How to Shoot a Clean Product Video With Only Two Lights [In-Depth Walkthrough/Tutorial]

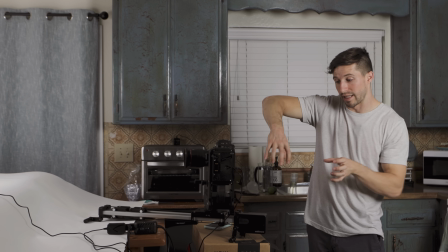So as you're rotating this way, your camera's rotating this way. So they're actually kind of almost like gears turning against each other.
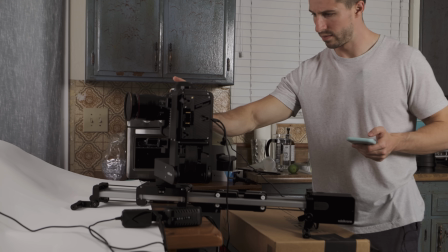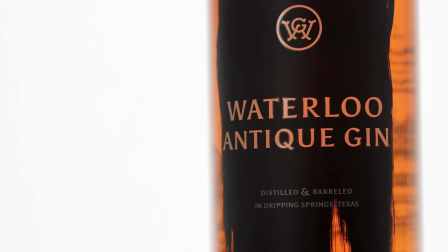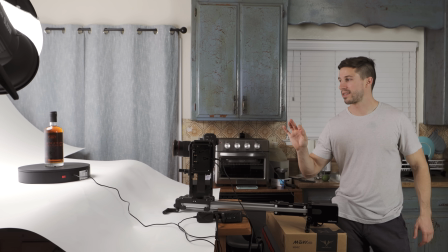All right, so the important part of this next step is you really want to get all the details of the bottle,
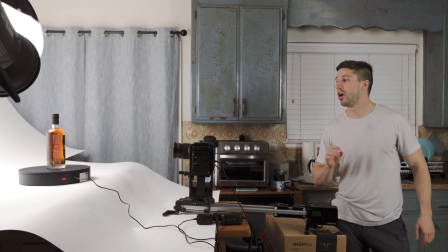like the branding, the distillery, the artwork, anything that you're going to find that's important.
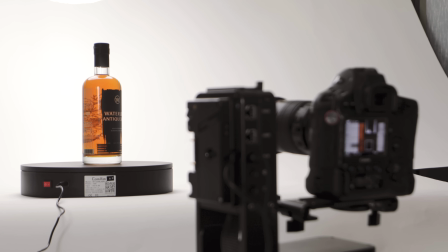Make sure that you get all the details that you can.
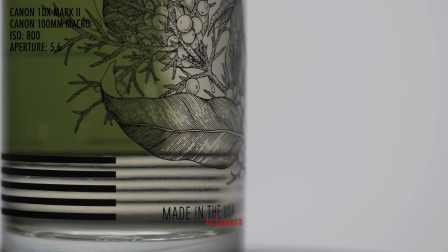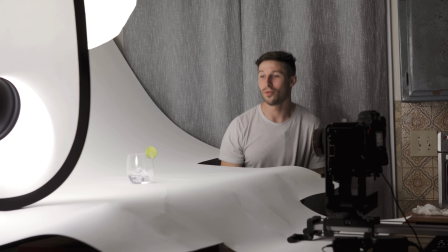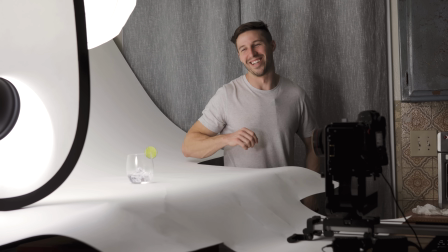All right, so this next shot,
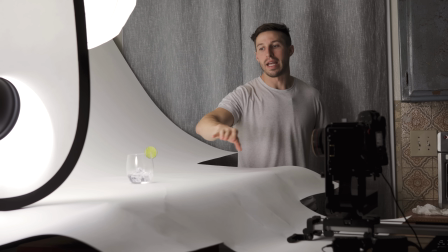what we did is we switched to a 16 to 35 and we put in fake ice cubes right here.
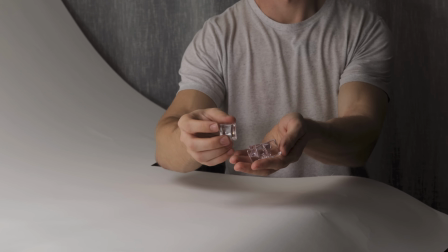You can get these on Amazon. They're just acrylic ice cubes. Way easier than using regular ice cubes because they melt really easily.
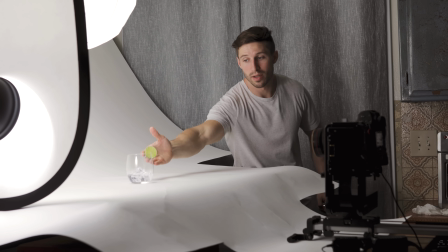And then we got a glass that we think represents really well for pouring into gin.
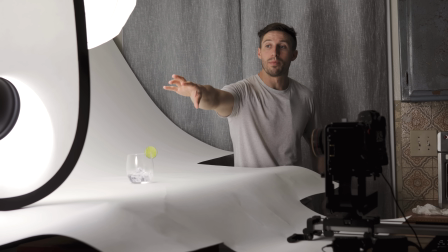And then what we did is we put the Godox right to the side on a diffusion.
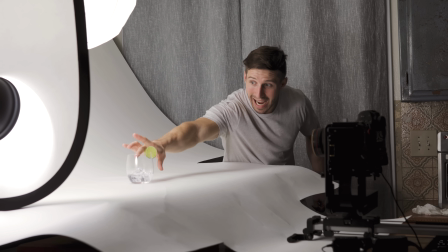And what that causes is it makes a nice highlight to accentuate the glass. And then what Kendall's gonna do is just come in and place this lime right on the edge like that.
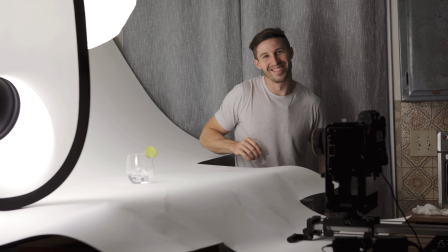And that was really easy, Kendall. Tried. I'm just joking. We had to do like 30 takes on it, so. So
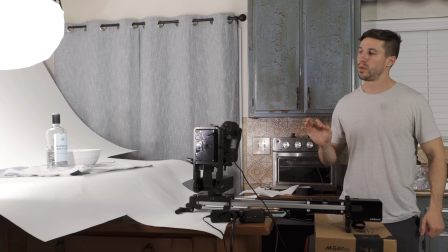So now the shots that we're doing is that we're doing the close-up pour shots of the bottle only.
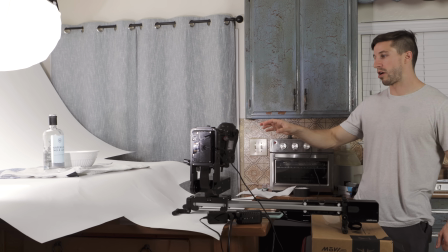And so we don't destroy our backdrop and get it wet for our last shot,
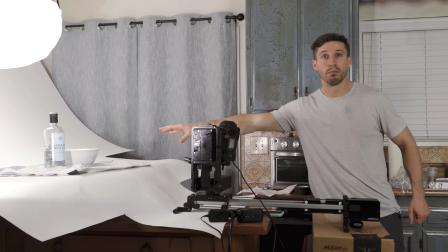is that we put towels around and you're using a bowl, which you can't see below, so we guarantee that we get it in.
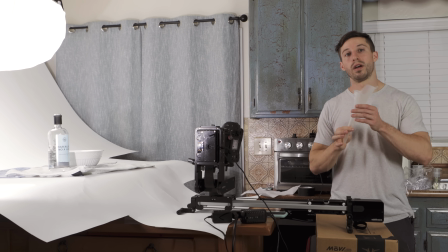And then to make sure that we get all the gin back in, a really good trick is to use a funnel like so.
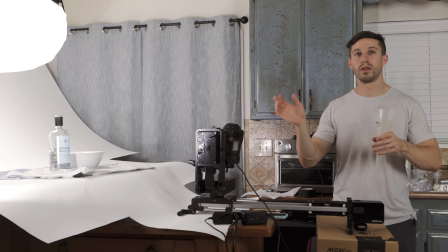So then we'll just pour it all back into this funnel. Boom, the bottle's full again. 3, 2, 1, go.
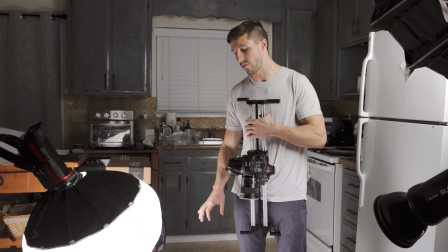So the next shot that we're gonna do is we moved our paper down here and we're just gonna do our top down shots to finish everything up.
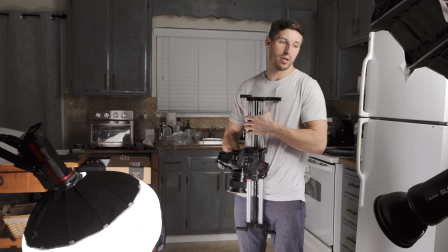I moved the lantern down here to the side and turned it up a lot brighter. And then I put the Godox at an angle over here to give a little bit more edge to it.
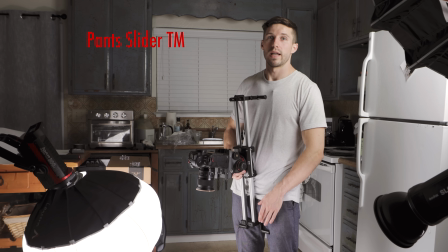So now we're just gonna use the pants slider technique and we're gonna drop the ice, and then we're also gonna do one probe shot.
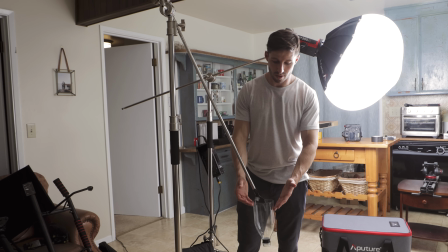All right, so this is a plastic bottle, a soda bottle that I cut, and I put the tape to match the gin bottle.
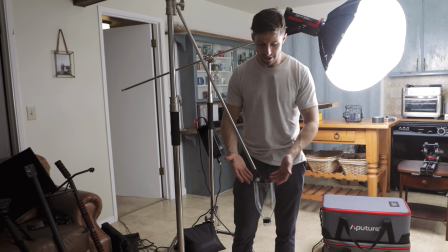It's larger so I can fit the probe lens through, and then I just connected to a C-stand with gaff tape,
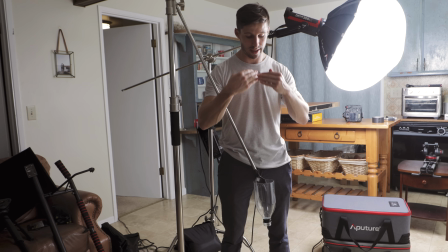and then it's just practicing by just dropping in, out, as Kendall pours the gin.
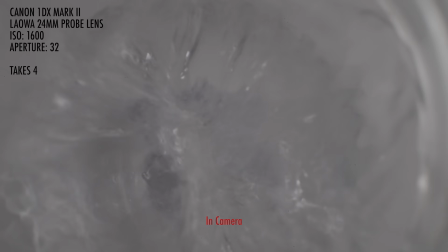All right, I really hope you guys enjoyed this tutorial. It's late. I'm a bit tired. I promise that I do more than just product videos. It's just in the situation right now. And once this is all over, I'm gonna be doing a lot more different kinds of tutorials for you guys on all the different shoots that I do. If you like the video, please share, comment, like, subscribe. If you have any questions, reach out to me. I'm more than happy to help. And until next time.